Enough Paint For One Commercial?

all right head into Disneyland so we're finally on
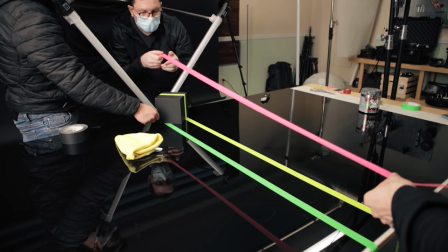[3:58]
our second shot of the day it's been a little bit of time and what we're doing here is
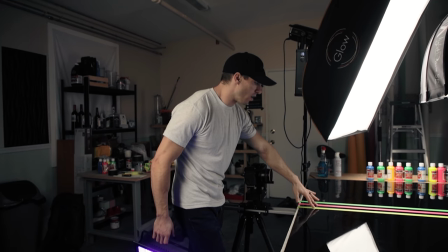[4:03]
we've laid out this neon tape that shines with black light
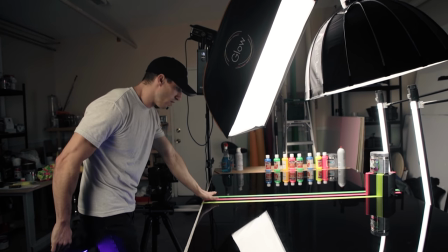[4:08]
and it's really colorful and we've laid it on this black acrylic and we're leading lines
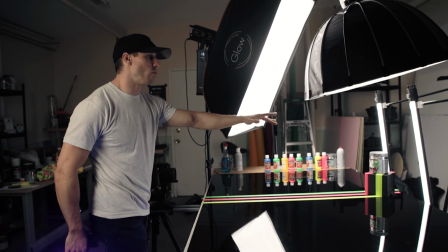[4:13]
to our product and then we have two nanolite tubes on the
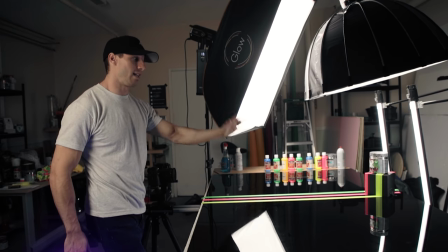[4:18]
background just holding vertically like that so they're giving a nice uh back
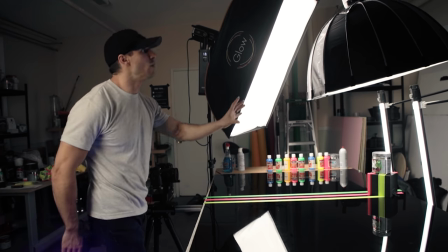[4:22]
edge light to the product itself then we have our 300d with
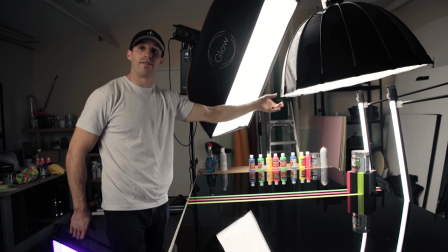[4:27]
the light dome se and that's giving us our nice even top light and then we have our
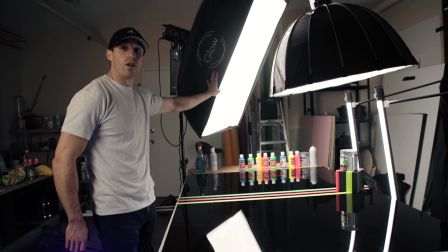[4:31]
key light which is just a rectangular glow
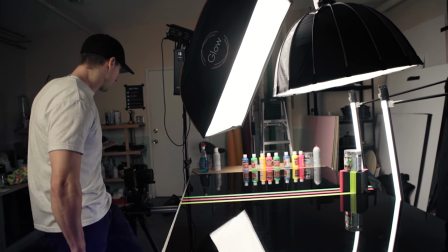[4:36]
diffusion and so what we're doing is taking the slider and we're sliding in on the 50
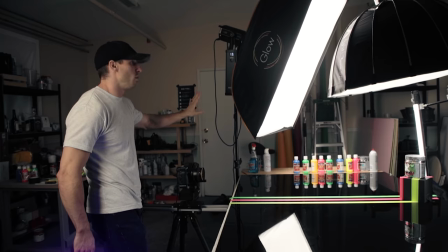[4:41]
millimeter and then we have all the lights off and then we timed it and went one two three boom reveal the product and it looks really beautiful we're happy
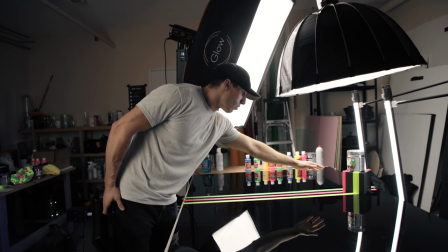[4:51]
with it and the last thing i'd say is that we have this little black box it was a white wood box that i had and we
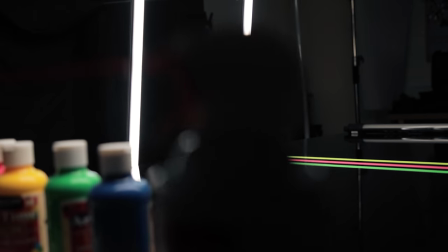[4:58]
painted it black and then we have the tape going and then leading up it up it and that was probably the most difficult part kind of underestimating
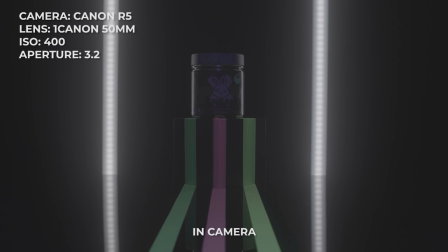[5:06]
the angles and trying to get the tape to be even and straight but it looks really beautiful and I think we're pretty happy with it right? You see that? Do you hear that? Those are how sticky my floors are right now.
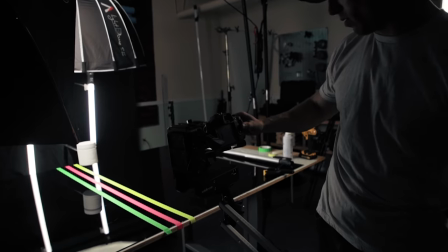[5:21]
This is quite disgusting. We might have to oh it's crooked a little that's why.
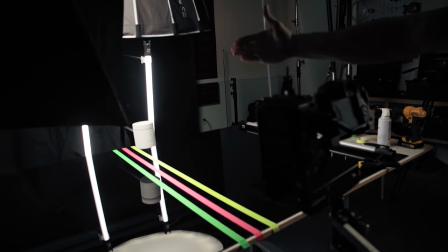[5:26]
So we need to see how it's kind of coming in like that.
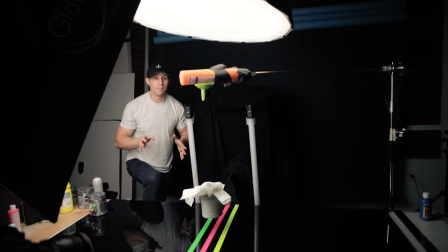[5:29]
I want to make sure that we have a very solid stream of paint coming because I want it to all come together and then hit and
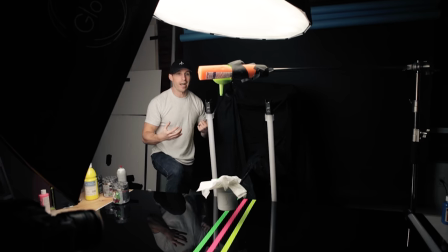[5:36]
then pull out and instead of just pouring them at different times it's very inaccurate so we're going to use a funnel to make sure that we get
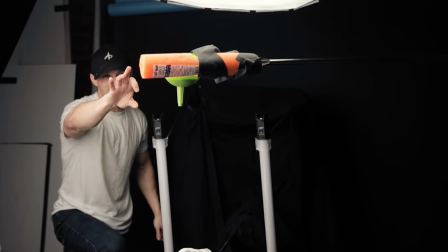[5:42]
it exactly where we want it and we're using a pool noodle to connect this funnel to this clamp on a c-stand that's going to be hanging right here.
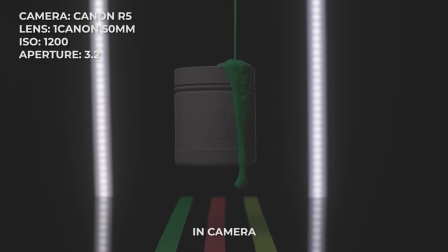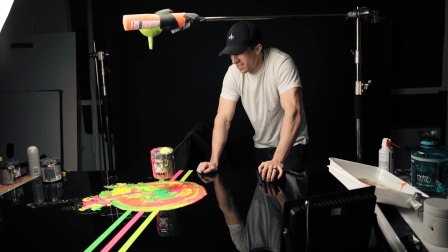[5:57]
Okay so unfortunately we've created a huge mess and it's starting to leak and the shot didn't turn out the way we wanted to.
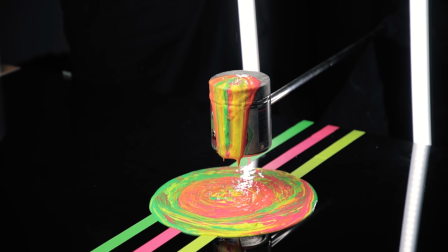[6:06]
Sometimes paint just doesn't want to remove. We tried different things like petroleum jelly.
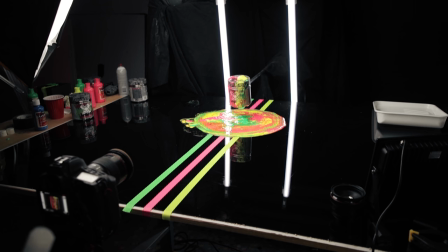[6:10]
We tried using waterproof spray, all these different things to wick the paint off and it just wasn't doing what we wanted it to do.
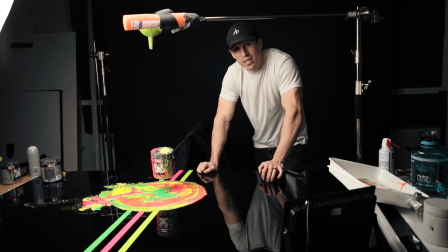[6:19]
And so I'm going to take a break. It's really late at night. We've spent over 12 hours on three shots and I'm going to go home, kind of look through the footage and figure out how I can recalculate this. Sometimes you fail, you just have to start again. So it's all part of the process guys.
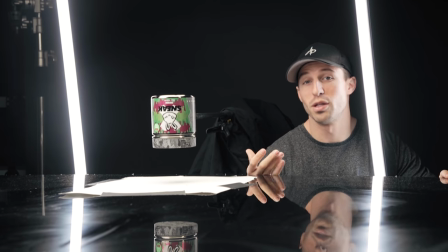[6:35]
After I looked at the footage from that long day of shooting and things weren't just lining up,
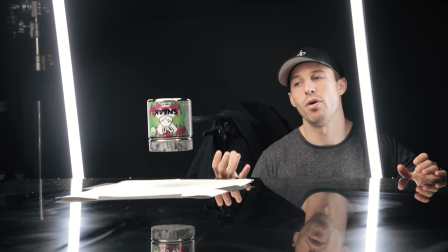[6:41]
I realized and I was like, how am I gonna get this paint to come off the can? And I was thinking, I was like, well, we can reverse it.
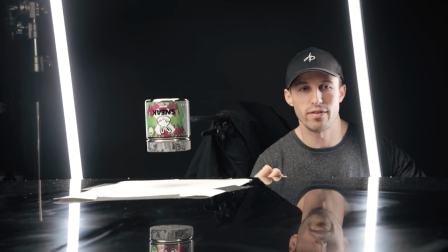[6:47]
But the problem with reversing it is that then you'd have the paint just going reverse up into the air.
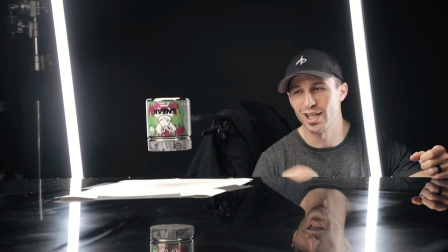[6:53]
And so it's literally this simple.
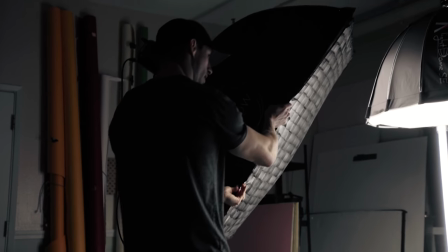[6:55]
When it came to me while washing dishes, weirdly enough, is that what if we just flip the container upside down,
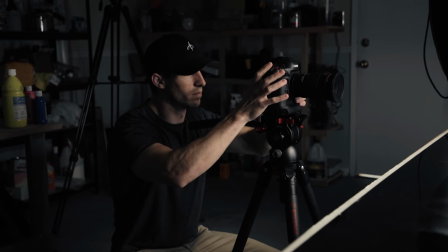[7:03]
then pour the paint on, then reverse it in post and flip the image right side up so it looks like it's dripping straight off.
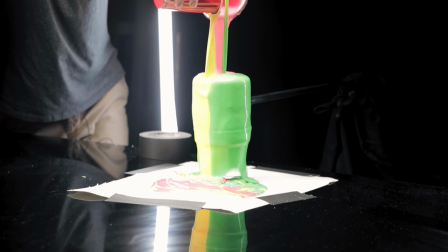[7:10]
And that is the solution that we came up with.
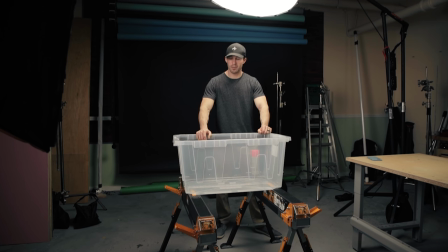[7:17]
What we're gonna do next is I came up with this idea because I think it'd be really sick. I've seen a lot of videos just on YouTube, not in filmmaking per se, but of hydro dipping.
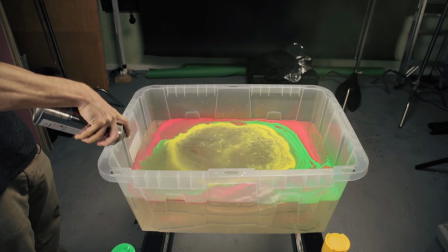[7:26]
What that is, is you take water and you spray different colors on the surface to make these really cool patterns and then you dip something in
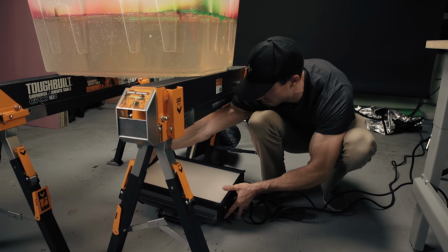[7:34]
there to paint it and instead of doing that i i like the colors that we're doing we're not going to actually be hydro dipping per se to
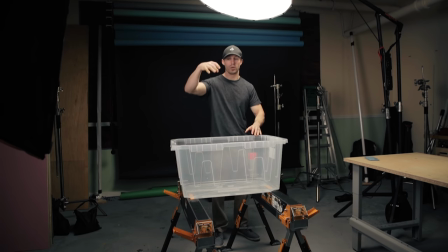[7:43]
actually paint the thing but it's gonna be a shot where we're gonna start with the camera top down facing this beautiful colors and then drop the plain canister into here one drop